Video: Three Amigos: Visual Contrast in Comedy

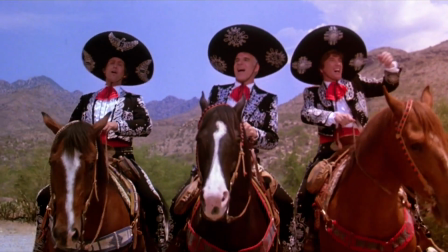0:00 Three Amigos is one of those movies that my family and I watched countless times while I was growing up,
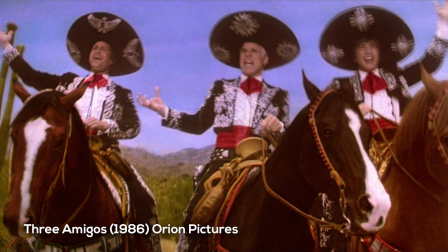0:05 and I doubt I've gone a year since without rewatching it at least once. At this point, I can pretty much recite all the dialogue by heart.
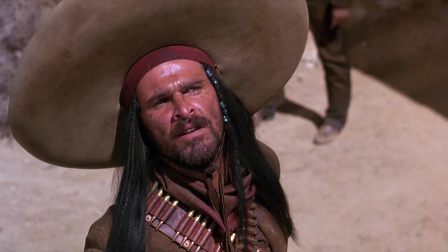0:13 It simply never gets old, and never fails to make me laugh.
I would not like to think that a person would tell someone he has a plethora and find
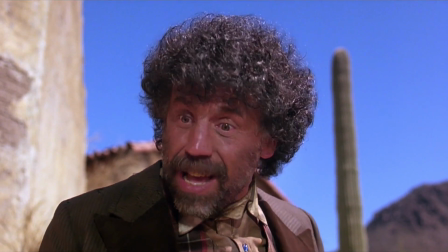0:21 out that that person has no idea what it means to have a plethora.
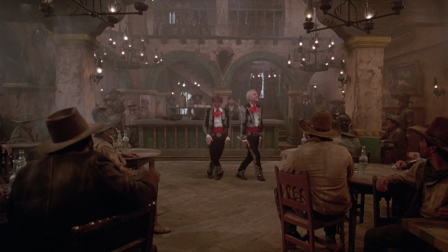0:26 There is a lot I could talk about with this movie, but in this video I want to focus on something that I've come to appreciate more in the last few years of rewatching it.
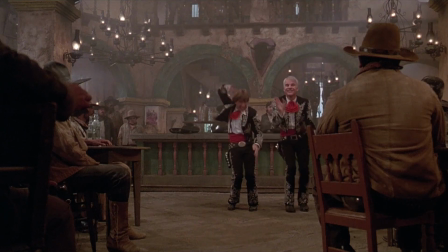0:34 That being how the director John Landis used costume design, set design, and production design in general to make this film compelling and funny simply on a visual level.
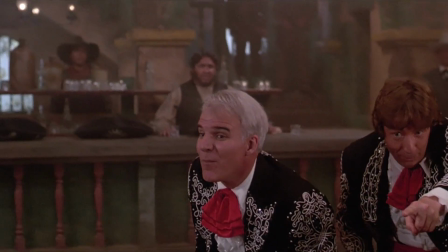0:44 Dear little buttercup, sweet little buttercup, my little buttercup.
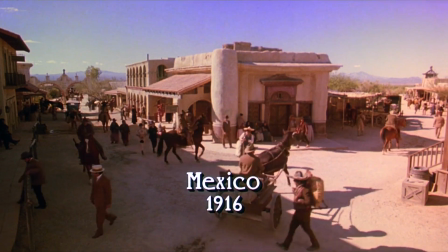0:50 As soon as the audience is immersed in the setting of Revolution-era Mexico, well,
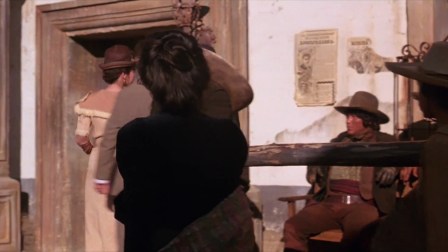0:54 after the opening song I mean, it quickly becomes apparent that this environment is gritty and realistic.
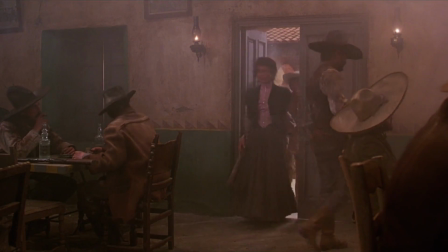1:00 Costume designer and, incidentally, John Landis' wife, Deborah Nadoolman,
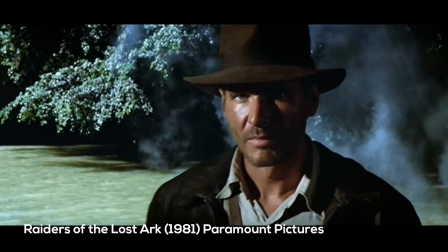1:04 had worked with Steven Spielberg on earlier period films 1941 and Raiders of the Lost Ark.
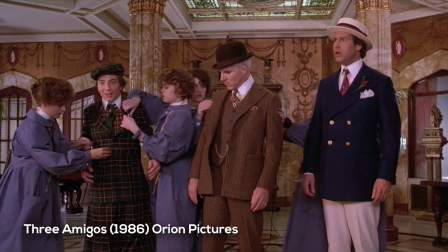1:10 She brought a level of authenticity to Landis' Three Amigos that you might not expect from a goofy comedy.
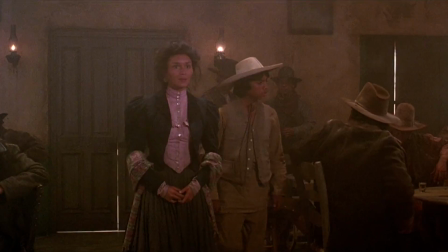1:16 Likewise, the set designer Richard Godard and production designer Richard Sawyer brought a high level of realism and detail to the set interiors,
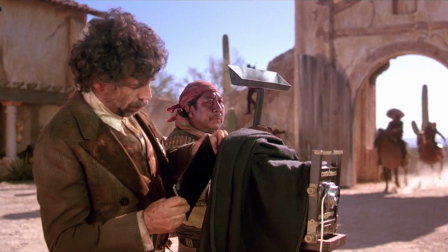1:23 location exteriors, and props. Even the casting department delivered on the appearance of the extras.
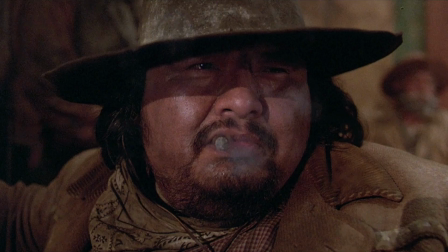1:29 I mean, look at these faces. These guys look like real low-life Mexican banditos of the era.
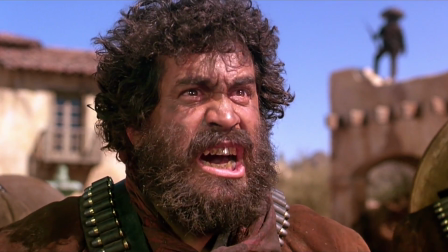1:35 They call those scum-sucking pigs us!
And this guy,
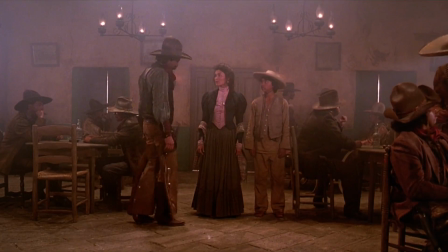1:43 can you picture a more scummy-looking American cowboy who's probably only hanging around Mexico because he's wanted for horrible crimes in the States?
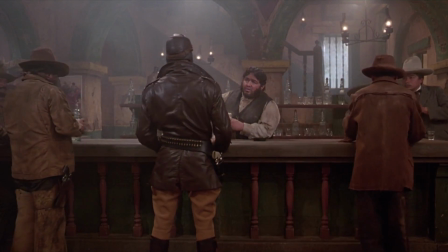1:50 Not to mention the costumes and casting of the German pilot and his friends. To this day, this actor is the most German-looking German guy I could possibly imagine.
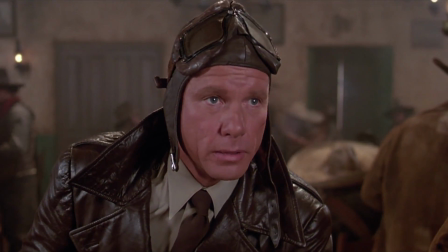1:59 I'm looking for a man by the name of El Guapo.
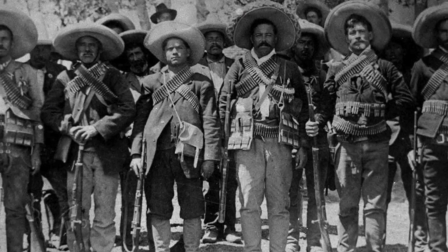2:03 I'm sure Landis and the art department looked at loads of historical photos and other references to make sure the look of Mexico during this era was as accurate as possible.
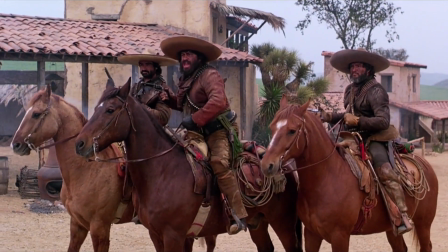2:12 The detail and little touches in production design establish a believable level of reality for the story.
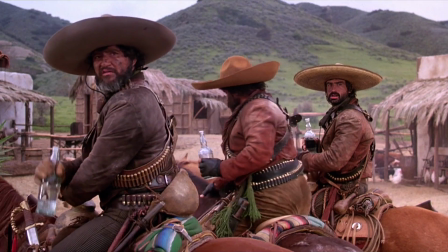2:17 But why does that matter in a comedy? It matters because comedy often comes from contrast.
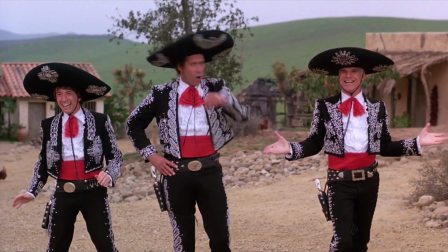2:23 Landis took the trouble to establish a gritty, realistic world,
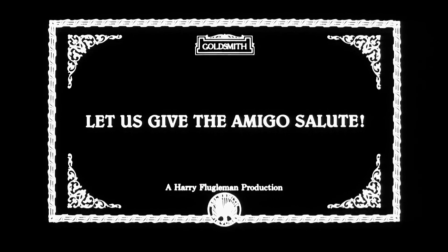2:27 so it would be all the more hilarious when the Three Amigos enter this world and look as if they've stepped right out of the silver screen. Everyone in this bar is dirty,
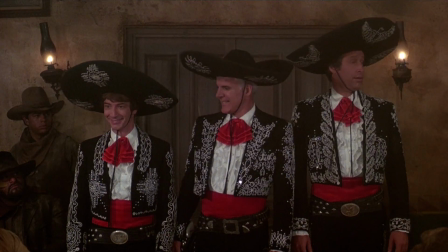2:35 grimy, and weathered, but the Amigos are literally sparkling.
Looks like somebody's been down here with the ugly stick.
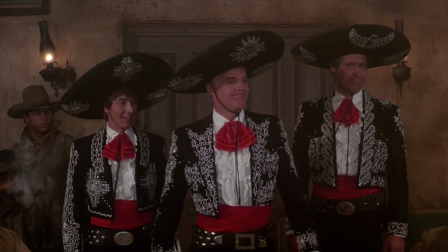2:41 This image pretty much sums up the theme of this movie, and the idea at the heart of its humor,
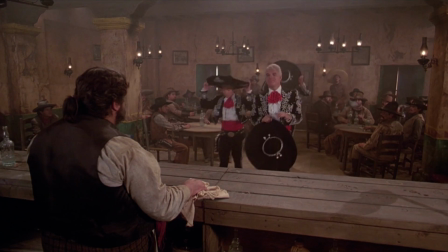2:46 which is that these guys simply don't belong in this gritty, realistic world, but they think they do.
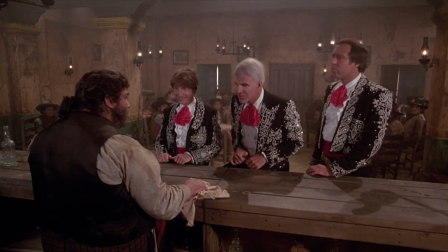2:52 We're not Mexicans. We're from out of town.
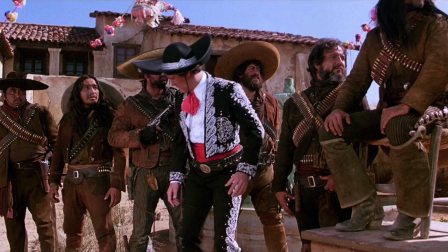2:55 Of course, the Amigos adapt to this world eventually, but that is the arc of their characters and the story as a whole.
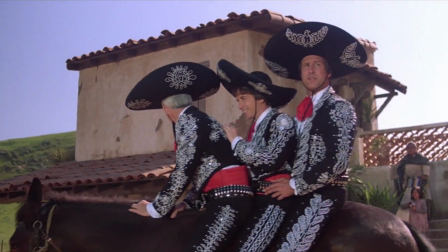3:01 Before the third act, however, the Amigos represent the polished fiction of Hollywood, while everyone else represents the harsh reality of Mexico.
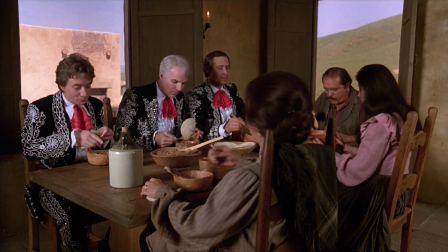3:10 This contrast registers without the Amigos having to say a word, but I'm not trying to downplay the performances either.
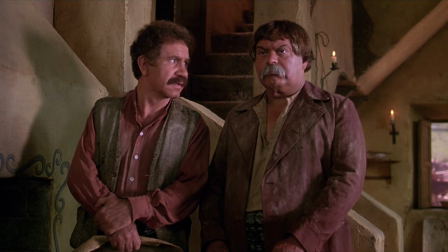3:16 Do you have anything besides Mexican food?
Steve, Chevy, and Martin deliver every line brilliantly,
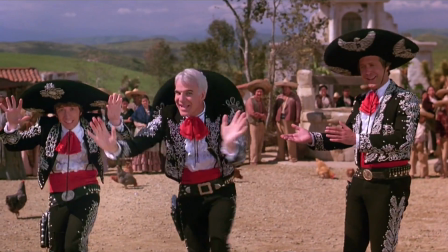3:23 and obviously have no ego about making the funniest possible choices, even if it makes them look really stupid and ridiculous.
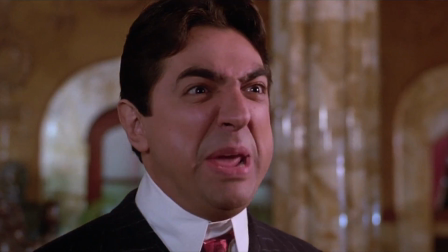3:30 In fact, the entire cast is great, from Flugelman to El Guapo, Jefe, even the bartender.
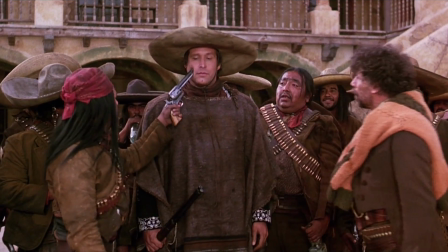3:36 This town's getting too rough for me.
But the production design aids in creating an immersive world, where their performances have all the more impact.
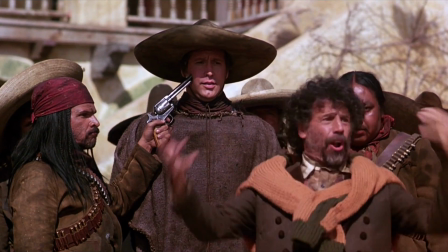3:44 A gringo's falling from the sky!
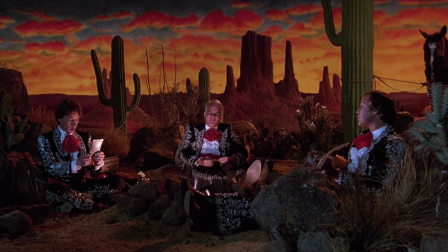3:48 An interesting way the film uses set design later on occurs during the midpoint of the film.
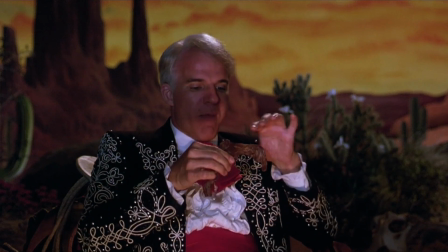3:54 The realistic tone that was established during the first half of the movie is suddenly stripped away,
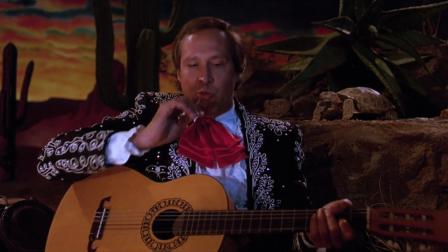3:59 and swapped for a much less believable reality that involves talking turtles, singing bushes, and invisible swordsmen.
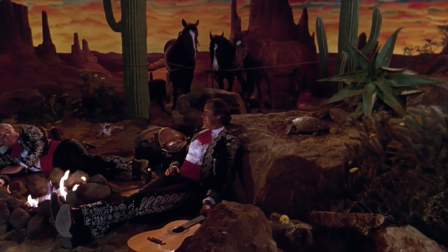4:06 Landis uses set design to prepare the audience for this shift in reality, making the transition less jarring.
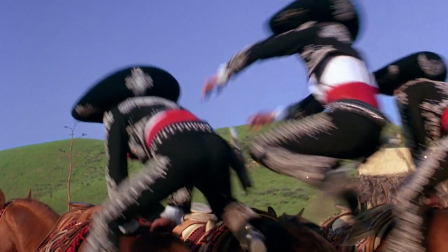4:12 Before the Amigos decide to become heroes for real, the film uses realistic sets or is shot on location.
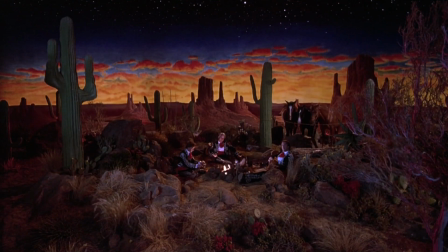4:19 But after the Amigos ride toward El Guapo's fortress, they suddenly appear in an obvious set that looks intentionally unrealistic.
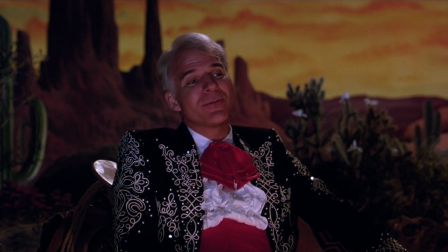4:29 Blue shadows on the trail.
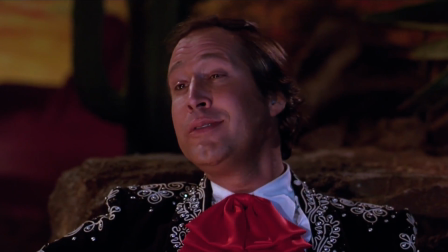4:33 The set where the Amigos sing Blue Shadows is likely a nod to singing cowboys of old musical
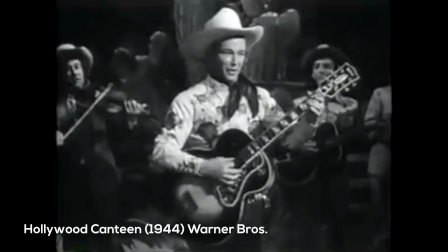4:39 westerns or variety shows that tended to use obvious sets as a backdrop for musical performances.
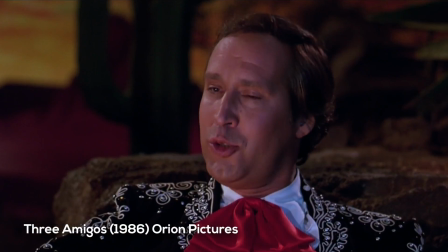4:45 The contrast of this set to the previous ones lets the audience know on an instinctive level that the level of reality has shifted and things are about to get crazy.
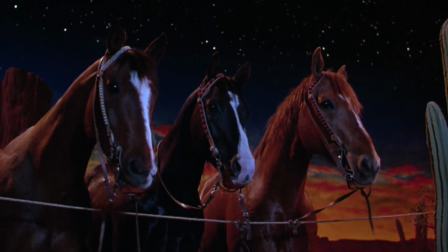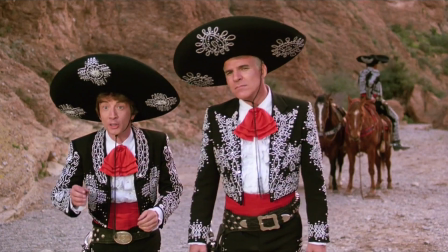5:00 The midsection of Three Amigos may also be a nod to a literary genre that originated and flourished in Latin America, called magical realism.
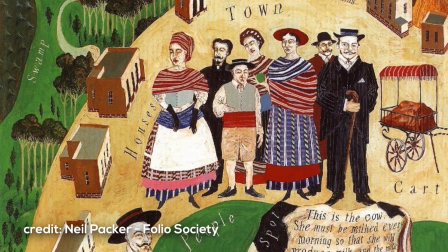5:08 Magical realism establishes a realistic world, but draws the reader into magical story elements, like fables,
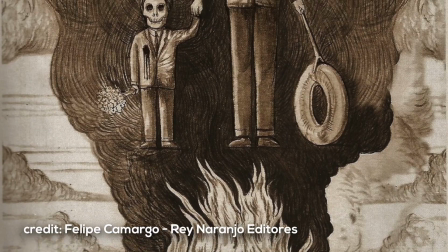5:15 myths, and the supernatural, presenting these elements with the same authenticity as the realistic elements.
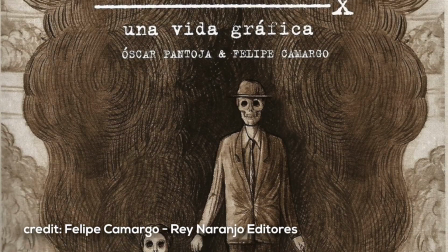5:21 So, in a way, this genre also uses contrasting levels of reality as a story device.
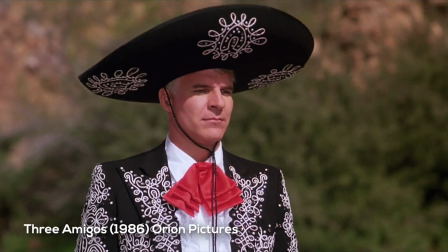5:26 This section of Three Amigos may be an homage to Mexican magical realism.
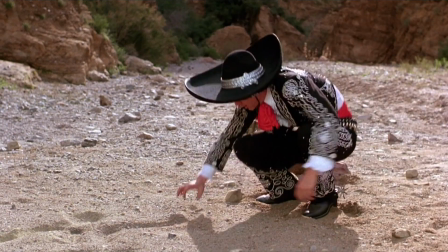5:31 Or it might simply be an excuse to get really silly before the Amigos reach El Guapo's fortress, and the tone again becomes more realistic.
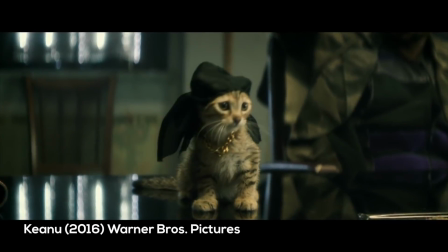5:42 The premise of soft characters faking their way through a hard environment has been done more than a few times in comedic films,
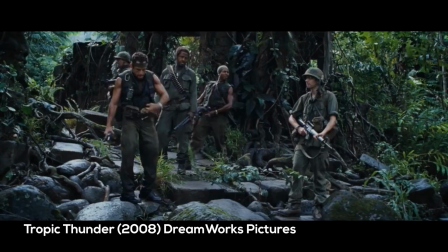5:49 and some of these lift the premise of Three Amigos pretty blatantly. While some of these films are hilarious, they rarely have as much impact as Three Amigos,
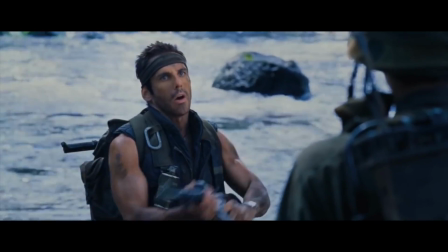5:58 perhaps in part because the fish-out-of-water characters don't visually contrast the world they are thrust into.
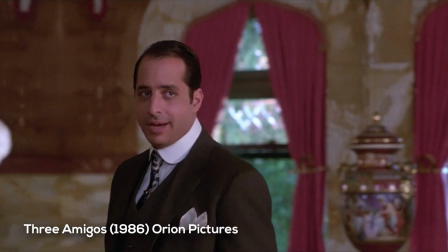6:04 Yes, there are other aspects of Three Amigos I could focus on, like the script,
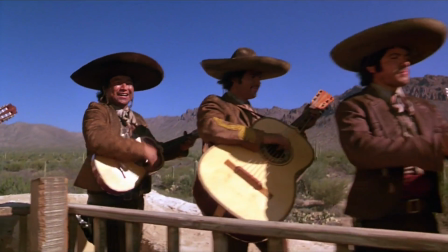6:09 the performances, or the use of music, but other videos on YouTube have probably touched on these already.
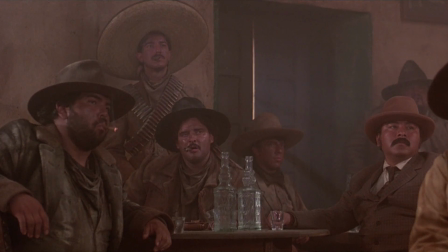6:15 Production design, on the other hand, is often overlooked in comedic movies.
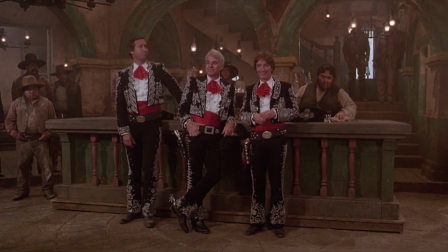6:19 Three Amigos is a great example of how it can enhance humor by placing contrasting images side by side.
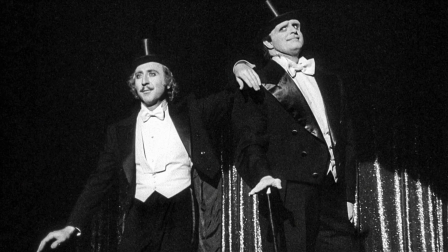6:25 But I'd like to know what comedy films you enjoy that use visual contrast or production design to enhance the humor.
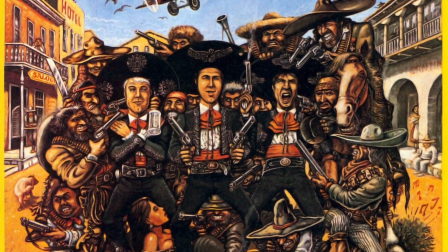6:31 If you'd like to see a plethora of videos covering interesting storytelling techniques in classic or new movies, please like this vid and subscribe.
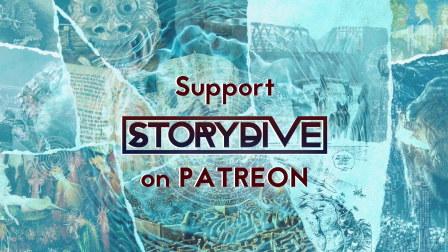6:39 Or donate to my channel Patreon by clicking on the link in the description below. Good night, Ned.
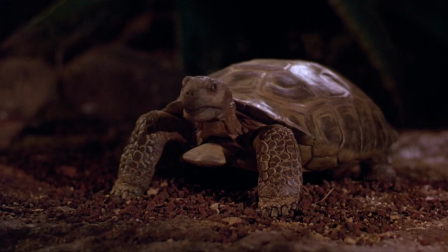6:44 Thanks, and